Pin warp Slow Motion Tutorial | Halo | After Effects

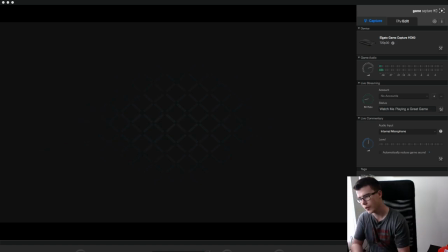[0:00]
This is going to be a tutorial for the pin warp effect. So first I'm going to show you some examples.
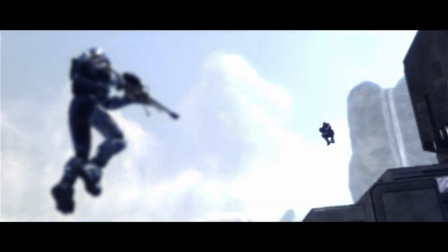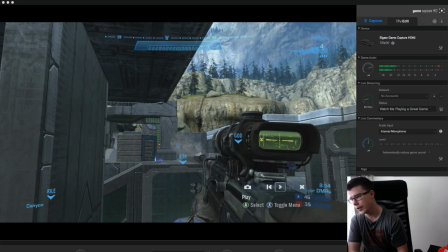[0:11]
Alright, so now I'm going to show you what kind of footage you need to capture to make an angle like that.
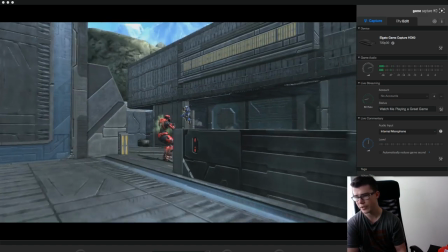[0:17]
Now what I like to do is always have something in the foreground.
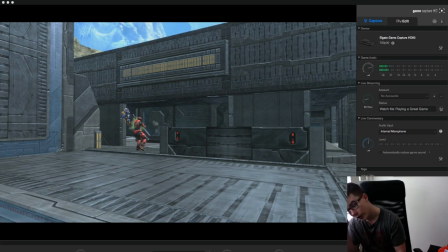[0:20]
This thing's lagging out really bad, but I always like to have something in the foreground just so you can create parallax and even more options for depth of field.
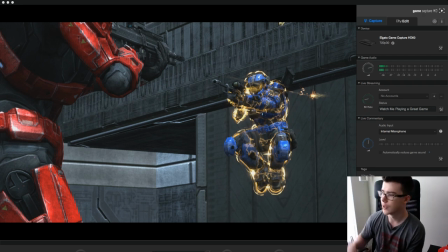[0:27]
Okay, so this is the angle I'm going to use. And what we're going to do is keep the camera perfectly still. We got the angle we like, we got something in the foreground, which happens to be one of the guys we're moving. We got the main center of focus, and then we have a background. So it looks like there's three separate fields right now.
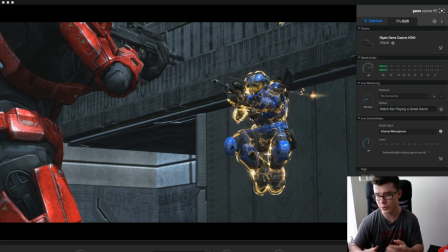[0:44]
There's foreground, midground, background, which is going to make it a lot easier to create depth of field. If you have a lot of things in the foreground, there's more things you have to rotoscope, and if you have things in the midground, it might not look as good. So the fact that they're separated like this is going to really help for when we create depth of field later.
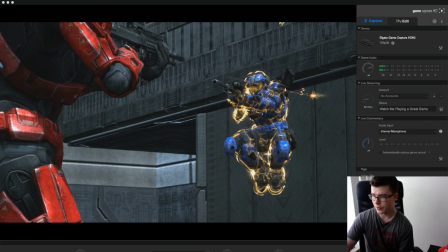[0:59]
Alright, so what we're going to do is actually just record this how it is right here, but make sure you do not move the camera. If you move the camera, you fucked up and you got to redo the whole thing. So just going to record for about 10 seconds just to be safe. So now what you want to do is you want to keep recording, but you want to fast forward without moving the camera anywhere.
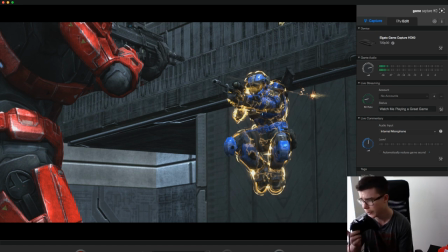[1:17]
So you're just going to pull on the joystick or the fucking trigger, whatever. And you're going to wait until the screen is completely clear, so it's a blank slate. You have the exact same angle, just no people or nothing in, nothing that will be moving is in the scene.
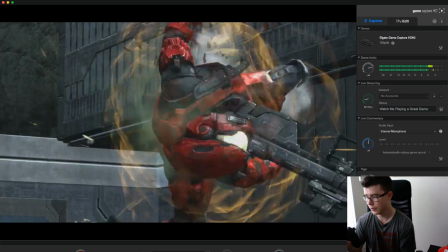[1:30]
So I'm just going to move. All right, I'm going to use this.
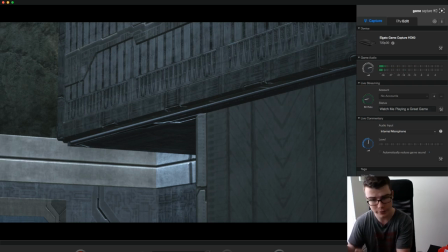[1:35]
So it's just a blank slate. This is going to be our background. So I'm just going to leave it for another 10 seconds starting now. All right, now that you recorded that, that's all the footage we're going to need. We're going to take this one clip just into After Effects.
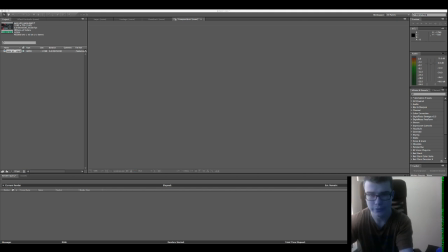[1:47]
Okay, we're in After Effects, and you notice I'm blue, because for some reason the built-in fucking camera can't white balance properly, so that's just going to stay like that, because who cares. So, I'm in After Effects, I have my clip right here, you can double check through it.
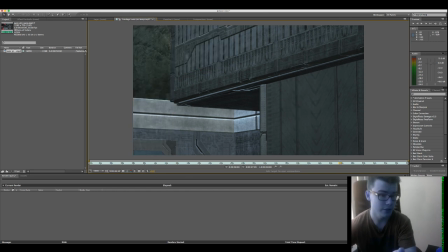[2:02]
You got the part where the two guys are there, you got the opening where there's the blank slate. So what we're going to do is gonna make decomposition. So I'm going to bring this down twice.
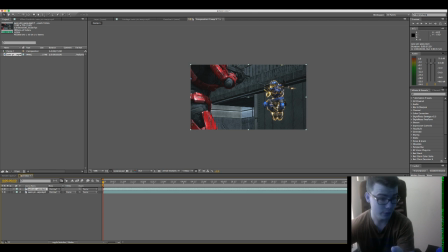[2:12]
This one right here, where we already have the guys in the foreground, I'm just going to right click, go time, freeze frame. Now I'm going to click on the bottom one and find where there's nobody in the foreground, which is right there. And on that one, I'm going to right click, go time, freeze frame.
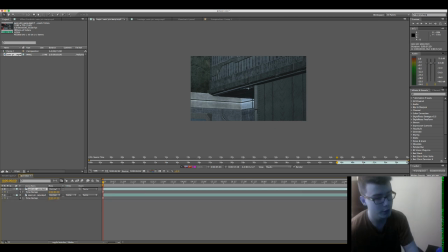[2:31]
I'm actually going to duplicate the top one that has, because it's going to have two guys, so we're going to be cutting
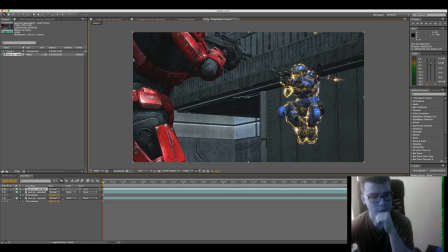[2:36]
them. So now I go back to my composition. If I take away these two frames, it's just a blank slate like that. So what we're going to do is we're going to rotoscope each guy.
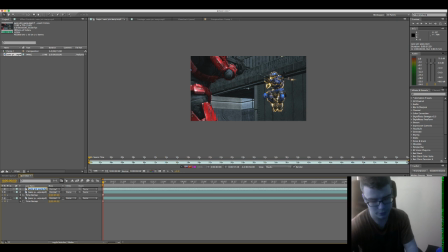[2:45]
So right now, I'm just going to name my top layer red, just for red guy, and then blue for the bottom guy. This will be background. So I'm going to go into rotoscoping them.
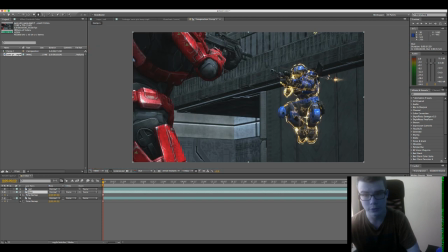[3:00]
If you don't know what that is, just Google it, but this is where you use the pen tool, and I'm going to highlight around the guy until he's soloed out, and I'll do that for both guys,
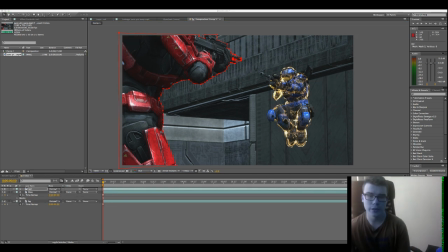[3:08]
and I'll be right back. Okay, so I have them separated now. As you can see, the top one's the red guy. I can just turn that off. The second one's the blue guy. Now when I'm doing this, I realize it'd be better if he wasn't glowing, because you would expect that to move,
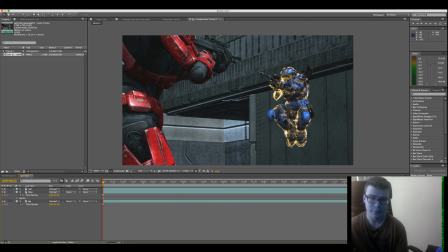[3:23]
which it's not going to, and there's a line across him here where the bullet went originally. But this is good enough for now. It's what we're going to do. So basically, you're just going to see the picture and imagine, or you're visualizing how the movement would go, or maybe you just watched it when you had it originally.
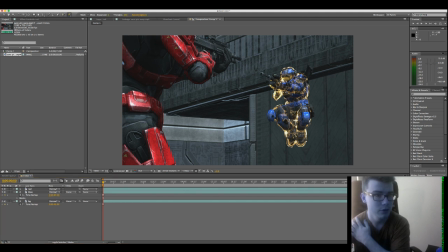[3:40]
So we're going to go to our puppet tool here. Here we go, puppet tool, which is up top. We're going to make some joint markers on the guys. So for the blue guy, we're going to keep it nice and simple. We can give him a head mark, give him a shoulder mark,
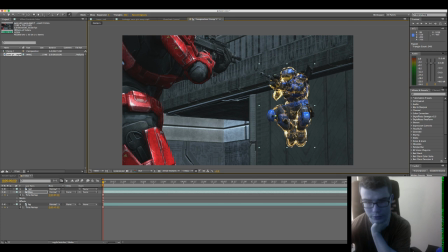[3:56]
a hand mark right here, two knee marks, and one foot mark together, because it's all kind of connected. The less the better, but you still want to keep the movement correct.